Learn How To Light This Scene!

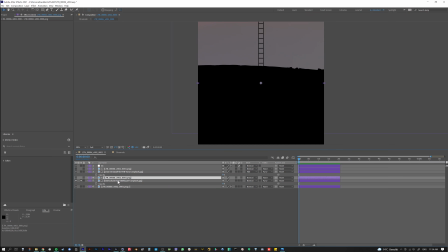12:28 So you'll see that what I'm doing is basically I'm just matting it out with everything but the sky. So we have it, and I just have the opacity set to 6. So it's like really, really, really low.
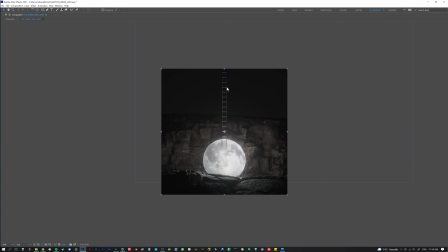12:39 So you're just, once again, you don't have that like pure black. You just have something that feels a little bit more natural,
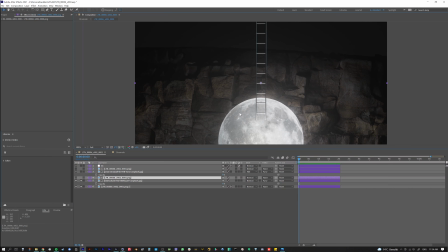12:47 kind of like maybe there's a city back there or something, or maybe there's something else that's happening.
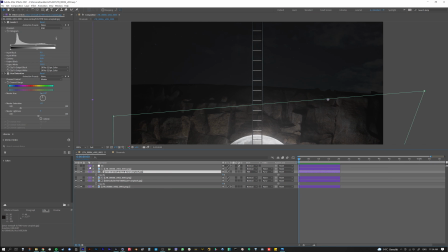12:52 And then I also wanted to just add like a little bit of detail. So I took another sky and I just added it on top, and I put 8% transparency.
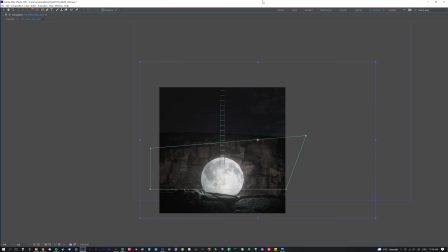13:03 So it's really nothing that's happening on there. It's very, very low, but I think it's nice sometimes just to have just a tiny bit of detail that's in there.
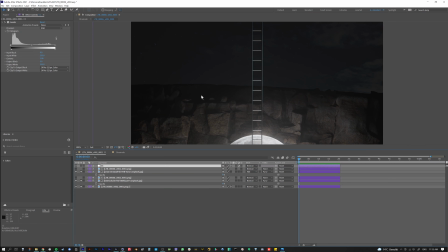13:10 And then the last thing I did is I still felt like it needed to be boosted a little bit.
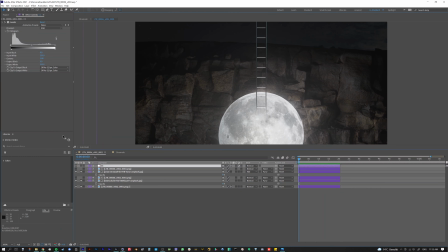13:15 So I came in here, and I just kind of boosted everything, and I don't remember if I messed with the greens or anything. No. The blues maybe? No. So all I did is I literally, once again, I did another gamma boost.
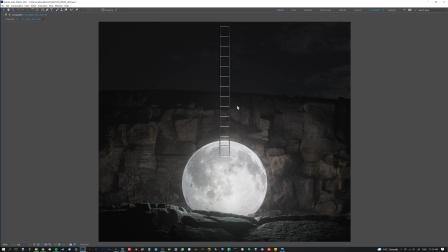13:30 So before and after.
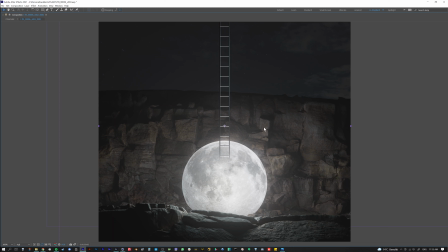13:33 And I think it just helps it sit in a little bit better when it's not so contrasty. And that is it, my friends. I hope that this made sense. I'm going to try to do more of these when I can, because I think they're fun,
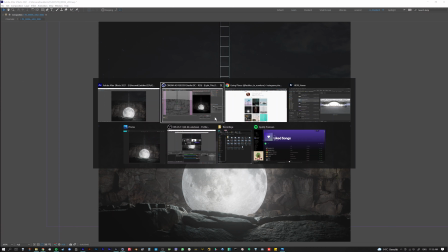13:49 just to kind of open up the hood and show what's going on underneath the hood and how I got there and everything.
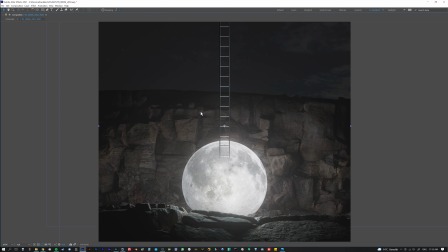13:55 So anyways, I hope you enjoyed this, and I hope it helps you, and I will see you on the next one.